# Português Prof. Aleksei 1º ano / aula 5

E às vezes eles se deslocam mesmo, né, saem, não conseguem fazer uma encenação, digamos assim, formar algo essa criatividade e ficar tão perfeito, porque a ideia é mesmo que ali seja mesmo tudo verdadeiro, é esta a ideia. Então, a sonoplastia tem a ver, né? Que são os sons que aparecem, que aí eles fazem também, né? Que é muito difícil você fazer uma cena, digamos, e coincidir com o trovão. Aí tem que ser um trabalho muito exaustivo. Você que agora o trovão vai ser nessa cena, vamos ali agora, chega. Então é complicado. Então eles fazem o som do trovão, eles fazem o som da chuva, eles provocam a chuva, e tudo isso eles fazem a melhor forma para que dê essa ideia de verdade, de real, tá? Outra coisa que nós vamos ver agora aqui, e aí vai ser bem interessante, tem a ver com a linguagem também do cinema, vai ser a posição da câmera, o enquadramento. Então nós vamos passar agora essa informação em relação ao enquadramento da câmera, tá?
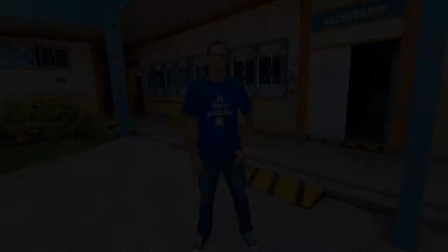(5:04)
A posição da câmera direitinho, e a gente vai começar a explicar a vocês. Essa imagem que vocês estão visualizando agora é a imagem panorâmica.
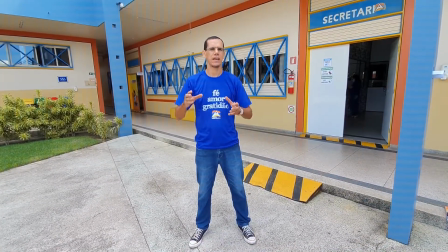(5:13)
Então qual a ideia dessa imagem panorâmica?
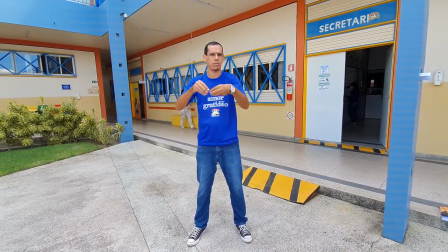(5:15)
Não focar em nada e não chamar atenção para algo específico e ele pegar a maior parte possível, né?
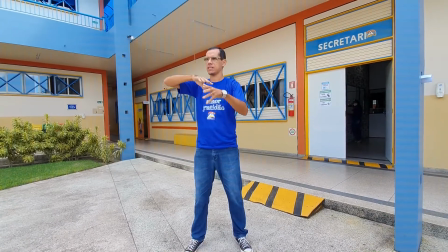(5:23)
Agora mesmo eu estou aqui no código alternativo, né, fazendo essa gravação, tentando mostrar essa imagem aqui sem foco algum.
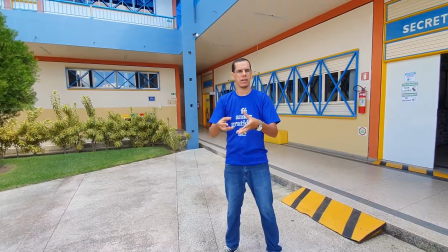(5:29)
Então essa aqui é uma linguagem cinematográfica chamada visão panorâmica.
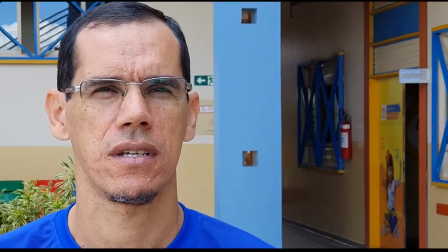(5:37)
Essa imagem que nós estamos vendo agora, a gente chama de close. Então a ideia é focar em algo específico.
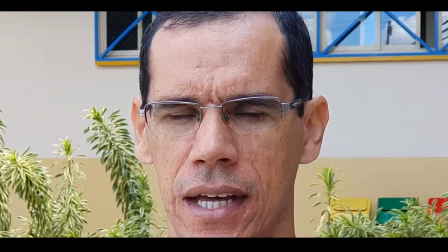(5:42)
Então quando é que é utilizado essa linguagem no cinema? Que linguagem é essa?
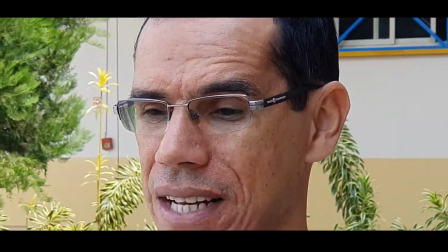(5:49)
Quando vai ser utilizado, na verdade?
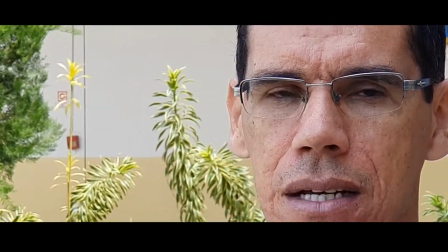(5:50)
Quando quer chamar a atenção, que a pessoa vai chorar, ou que ela vai ter uma reação de espanto, ou de tristeza, ou de dor, ou de surpresa.
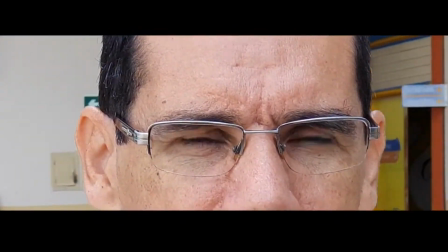(5:58)
Então a ideia do close é você chamar a atenção, não perder tempo olhando outra coisa.
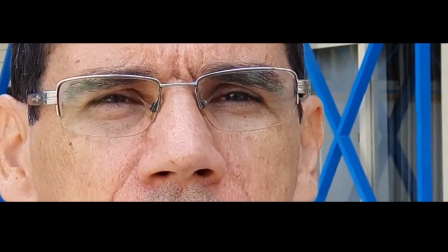(6:03)
Então você vai olhar só para aquela imagenzinha e ficar atento a ela, focado a ela.
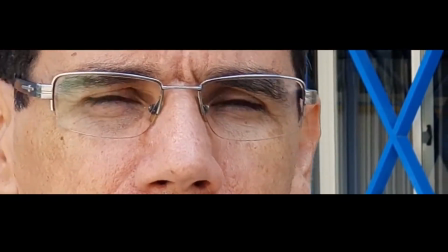(6:08)
Essa aqui é a imagem do close, no caso.
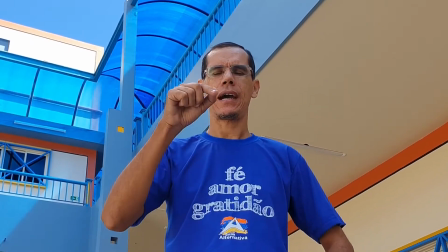(6:12)
Essa imagem vista agora é qual a ideia, qual é essa linguagem utilizada quando?
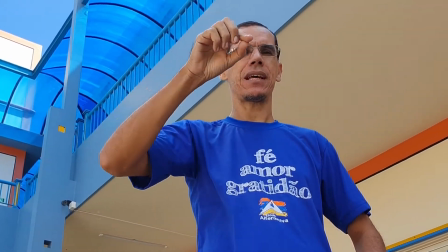(6:18)
É a ideia de superioridade. Perceba que a câmera está de baixo para cima, então dá esse ar de superioridade.
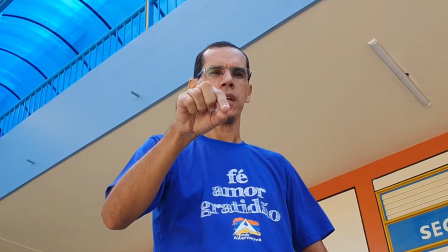(6:24)
Quando é que é utilizada essa imagem, essa linguagem? Em relação à confusão, em relação a uma pessoa estar lá triste e você está meio que menosprezando essa pessoa.
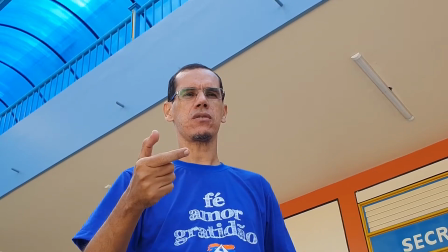(6:33)
Então o cinema, ele estuda tudo isso para passar a informação da melhor forma possível.
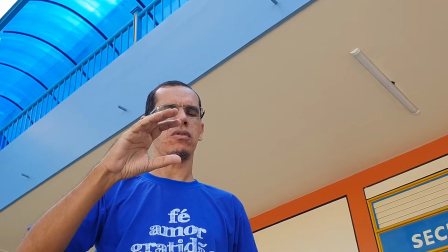(6:37)
Então se essa imagem fosse um close ou uma visão panorâmica, não ia ter o mesmo sentido.
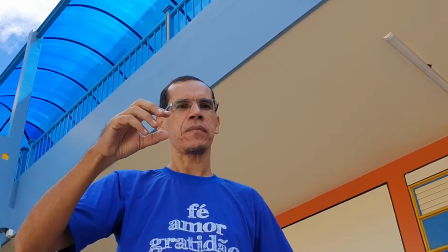(6:42)
Então a imagem de baixo para cima, né, a câmera de baixo para cima, ela vai ter o sentido de superioridade.
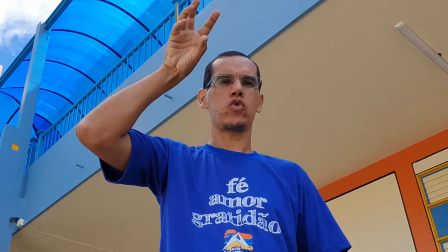(6:49)
Ou seja, aqui essa visão minha aqui está sendo superior à pessoa que está aí embaixo.
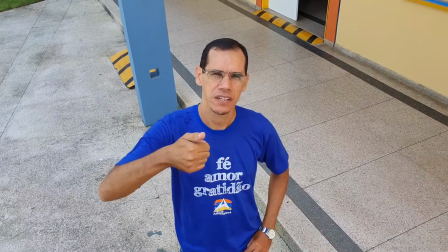(6:54)
Essa imagem agora é a imagem invertida anterior, essa é a imagem de inferioridade.
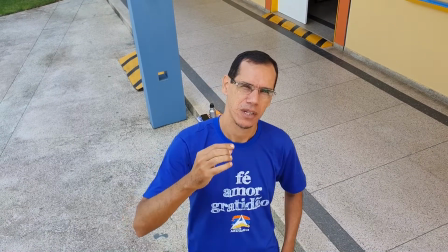(6:59)
Então agora a câmera está de cima para baixo. Então eu, agora quem fez algo errado foi deste lado, não é isso?
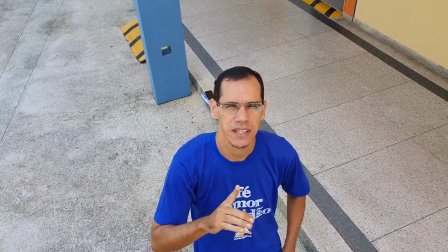(7:06)
Então na hora que você olha a imagem, você tem que olhar para cima, né? E isso faz com que você fique pequeno.
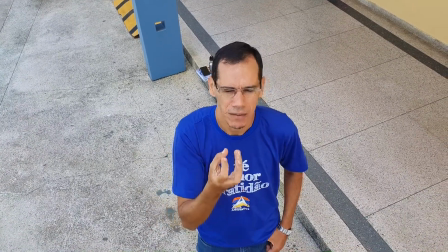(7:12)
Então a pessoa lá ela vai se agigantar, aqui você vai ficar pequeno, vai ficar a ideia de normalmente a ideia de depressão, a ideia de algo indevido.
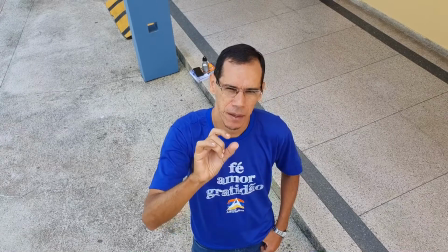(7:20)
Não é isso? Então a imagem que a gente chama aqui de cima para baixo aqui, para dar essa ideia de inferioridade.
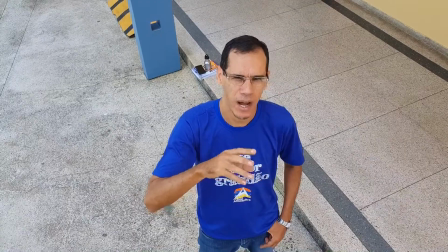(7:26)
Então essas são algumas das linguagens cinematográficas que nós temos. Essa imagem que vocês visualizaram agora, normalmente dá a ideia de um certo desespero. Então você está vendo a imagem ao longe, né?
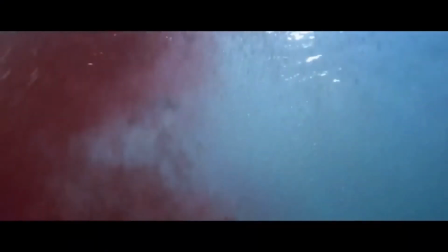(7:45)
Vamos dizer uma cena em que a pessoa está lá no mar, acontece uma confusão no mar, um possível acidente ou um tubarão que está vindo e eu estou aqui fora, né, na parte da praia, na parte da areia. Então essa imagem, você começa meio que a se desesperar, você vê o todo,
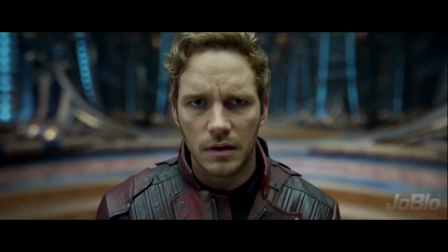(8:01)
mas daqui a pouco você se concentra só naquela parte específica, que é alguém precisando de ajuda e você meio que fica ali sem saber o que fazer.